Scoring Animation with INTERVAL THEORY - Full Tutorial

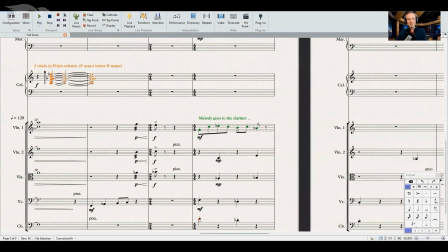Now, here was the change in color, first in staccato, and I highlighted it even more by using the marimba.
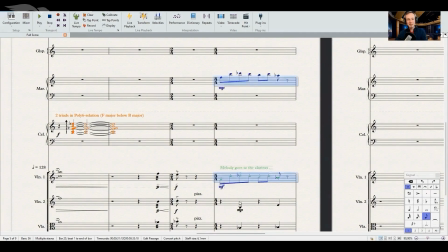A lot of attack, and together it actually highlights the staccato playing technique.
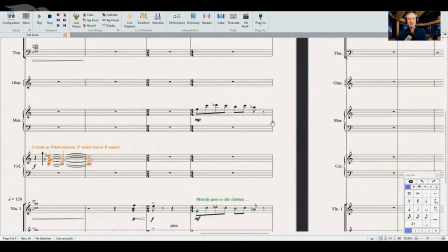So then this line stops here, but the response happens on the clarinet.
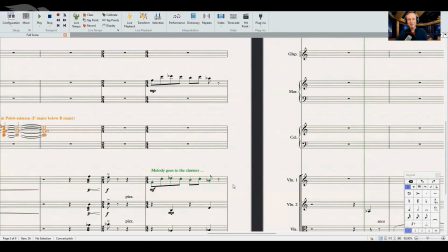So the line just continues, but the color changes.
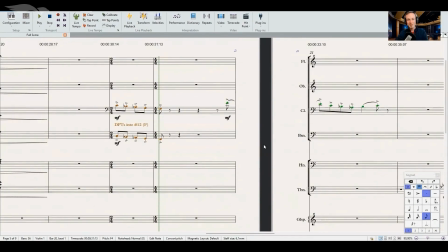And with that in mind, let's re-listen to that section, and I want to actually make the clarinet visible.
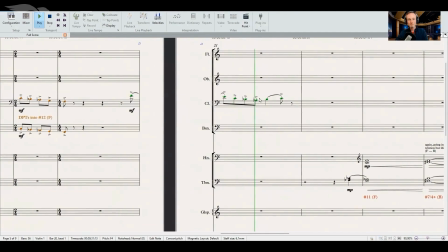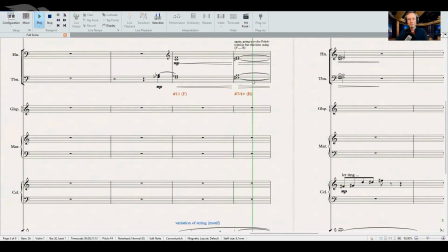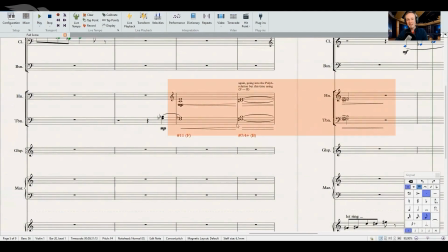You can absolutely hear that this chord, it is kind of stable, but it has this magical feeling to it. This comes from scale tone 4+ in there, the combination of this F and B root tone.
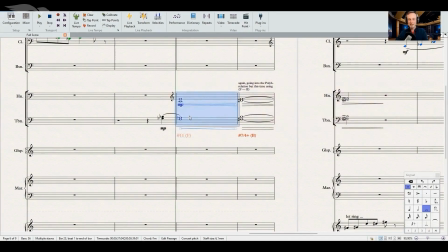And I really like this. The 4+ in there, it always brightens simple major triads. Great. Almost reminds me of Lord of the Rings.
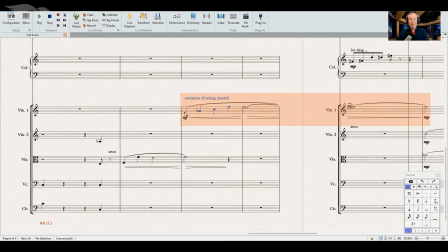So then here we come back to our motif, at least the variation of it. So I want to show you this real quick.
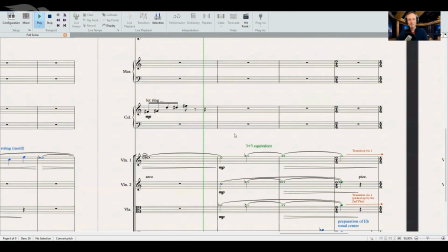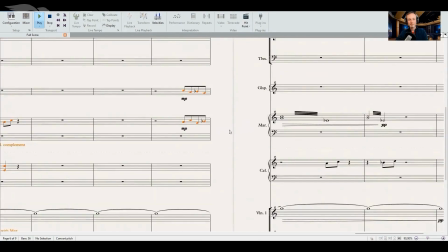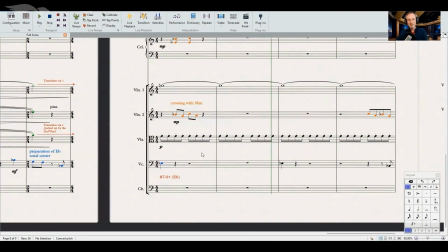I really like how this all resolves, and now it turns on this motor. This is just so satisfying because we have so many rest points before, and that's the first moment in the score where actually things move forward on its own.
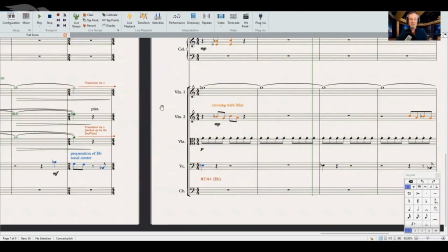That's a good moment. And actually in the story, you realize that is the moment where one of the gals start explaining what happened. So it is this explanatory part, and I wanted to have this motor in the background to make it a bit more comedic.
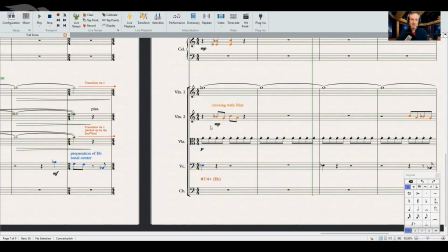So again, the story determines the elements. I never used a motor before.
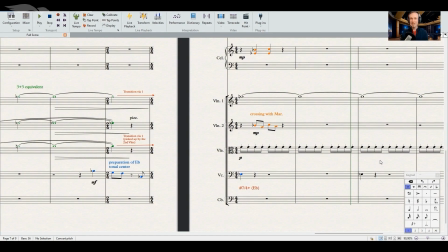So guess what? It might be a good choice. It might be interesting while repeating other elements that we heard before. And in this case, this one outlines the scale, because I did not want to change the scale at all.
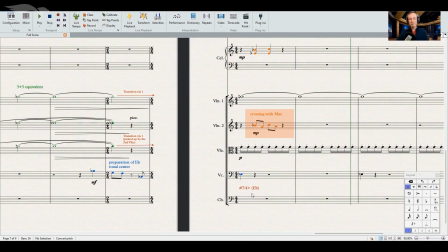It's all based on the same thing. This is our red line throughout the whole cue.
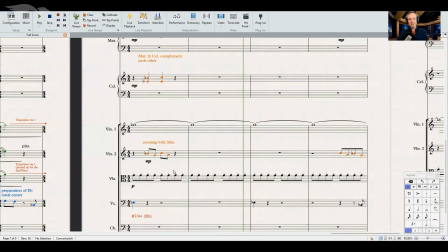But in other places, like here, this is just a nice contrasting moment to what came before.
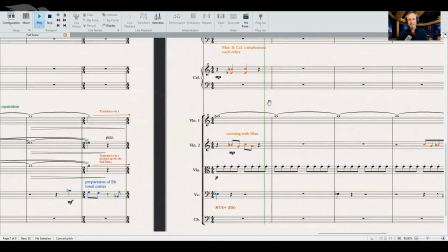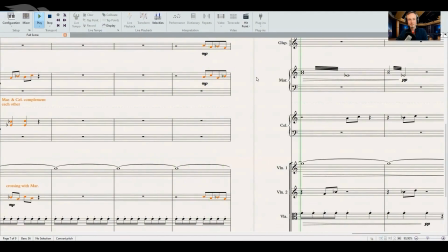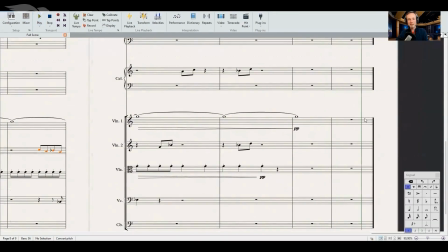And then it pretty much fades out. Now, for those guys who want to dive deeper,
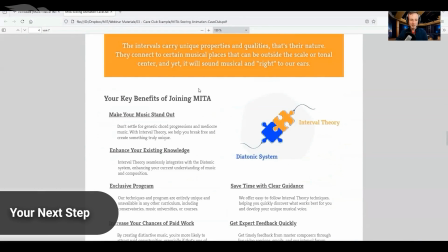we have the full academy with those concepts and
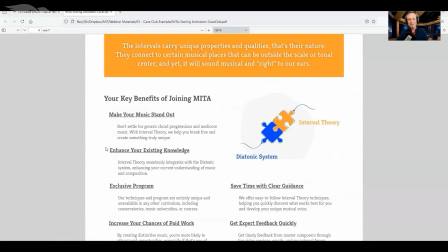ideas and techniques ready for you to explore all of that.
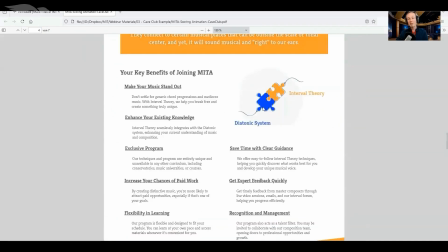I just want to point out quickly that the diatonic system and interval theory actually move hand in hand. And that is how you can get the most out of it. The diatonic system will always have the biggest audience,
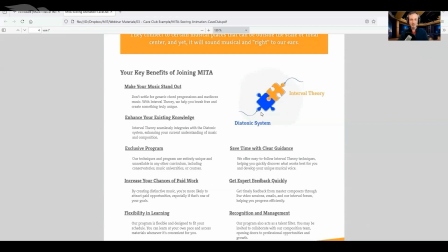find a proper balance between exotic writing and the diatonic mainstream stuff. And with interval theory, we provide, I think, a wonderful balance in between.
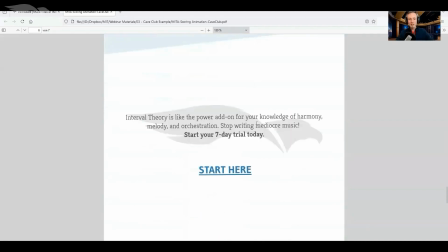If you want to check out the Academy, I invite you to try your 7-day trial and see what is all available, how it works.
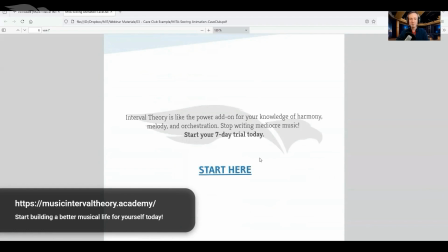It is really a treasure trove of techniques and musical ideas that lead to more interesting and unique music.